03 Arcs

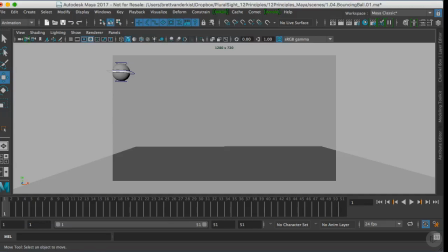Hello, and welcome to the next clip, where we're going to be looking at an example that involves timing, spacing, and arcs. So this is the bouncing ball, that dreaded exercise that's traumatized so many animation students early in their education. Now, before you back off in horror and skip over to a different lesson, I just want to ask you a simple question.
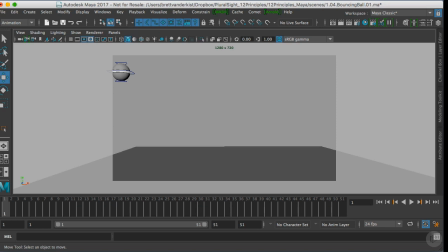Why do you think this exercise is used so much in animation education? The answer is that it's a deceptively simple exercise that requires a solid understanding of animation principles. So I'm going to start with the example that I showed in my PowerPoint presentation from clip one.
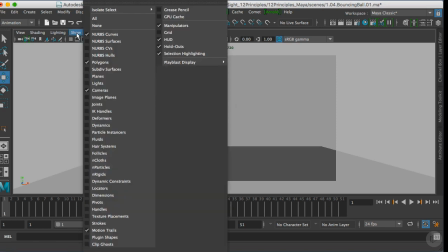What I'm going to do is I'm going to turn on image planes.
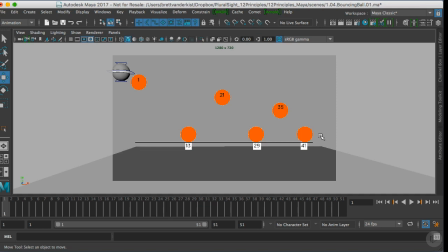And what you'll see is sort of my basic blocking pattern that I had outlined in the PowerPoint presentation for a bouncing ball. So frame one, I'm up here, hit the ground at 13, bounce back up at 21. Back down at 29, up at 35, and down at 41.
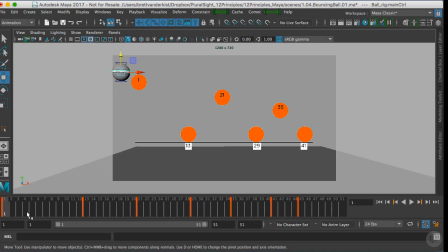And if you select the main control curve here for the ball, you'll see that that pattern I've already thrown in this file.
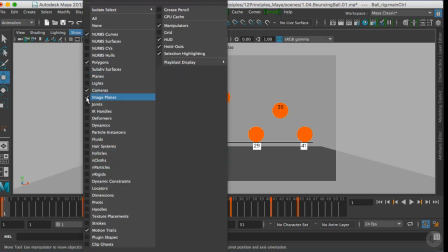So if I turn off my image planes again, and I just hit play,
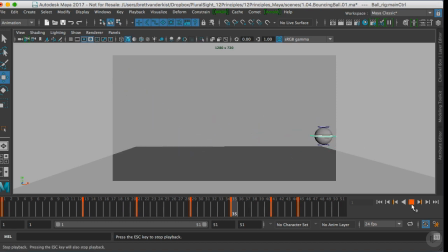we can see that we've got the ball moving from key to key.
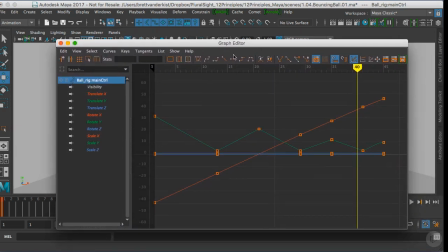If we look in the graph editor, I've also switched all of my curves to linear tangents, just to make sure that the ball isn't easing in or easing out at the start.
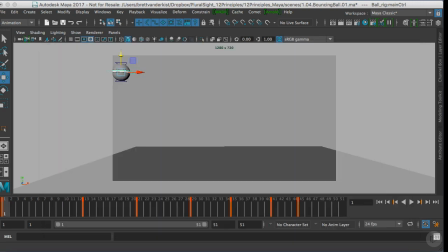So everything's moving in a linear fashion. So of course, in this example, it doesn't feel like a bouncing ball at all. And rather than spending the time worrying about all the nuts and bolts of a bouncing ball, I'd rather focus on just what's missing, just so we understand the animation principles.
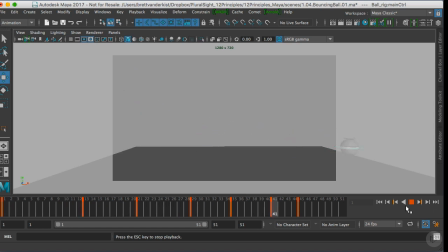So when we run into something similar in our own work, we know where to troubleshoot. So one of the main things that's missing from this, if you were thinking about just spacing and how something accelerates and decelerates,
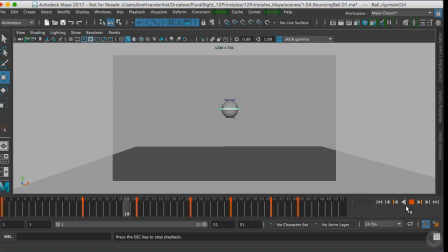is that the ball has no sense of acceleration or deceleration. It's just bouncing from one extreme to the next, abruptly changing direction. So right now, I'm not going to worry too much about timing. The pattern of the timing seems okay, but what I'd like to take care of is the pattern of the spacing.
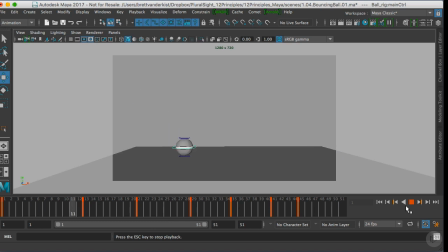I want to adjust that so I can at least get some slowdown, some deceleration as the ball goes up in the air to its high point. So I'm just going to turn off the playback here, and I'll bring my graph editor over here.
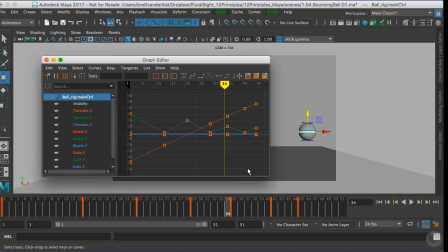So to look at the up and down, it's going to be the translate y. So again, with everything being linear tangents, you can see that when we hit the high point, there's no slow in or slow out. We already looked at the general curve shape in the other examples in the previous clips.
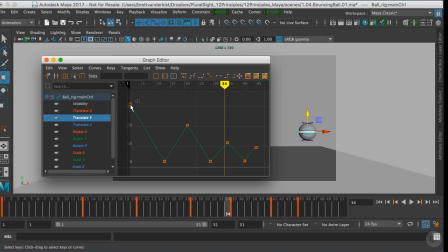So what I'll do is I know that if I make a tangent flat, what that's going to do is it's going to have this curve go from a straight line and it's going to flatten out. And that means that we're going to have an ease out of this curve or ease in if I do the same thing over here.
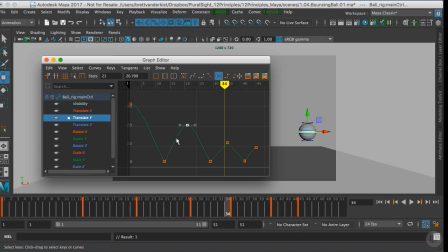So, and now instead of an abrupt change in direction, we're going to have the spacing gradually get less and less and less as time goes on. And then it's going to eventually reverse direction and head back down to Earth. So I'll grab these other high points and flatten them. So let's see what that looks like.
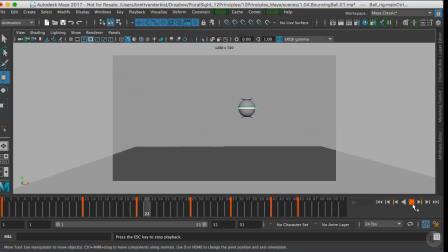That's not bad. That's getting a little better. But if we wanted to look at this a little bit more critically in our scene, we'll use another tool in Maya that helps a lot with tracking arcs. So I'm going to go back to frame one, and then I'm going to the Visualize menu.
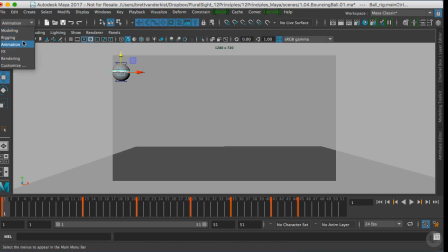Again, make sure that you have the Animation tab set selected, or you won't see these menu items.
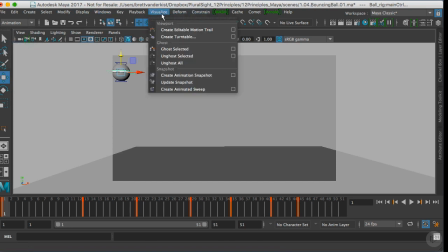I'm going to go to Visualize, and then I'm going to turn on Create Editable Motion Trail.
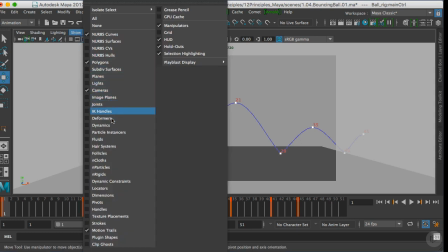Make sure that under the Show options, you have the Motion Trail selected as one of the things you can view in your scene, otherwise you won't see it.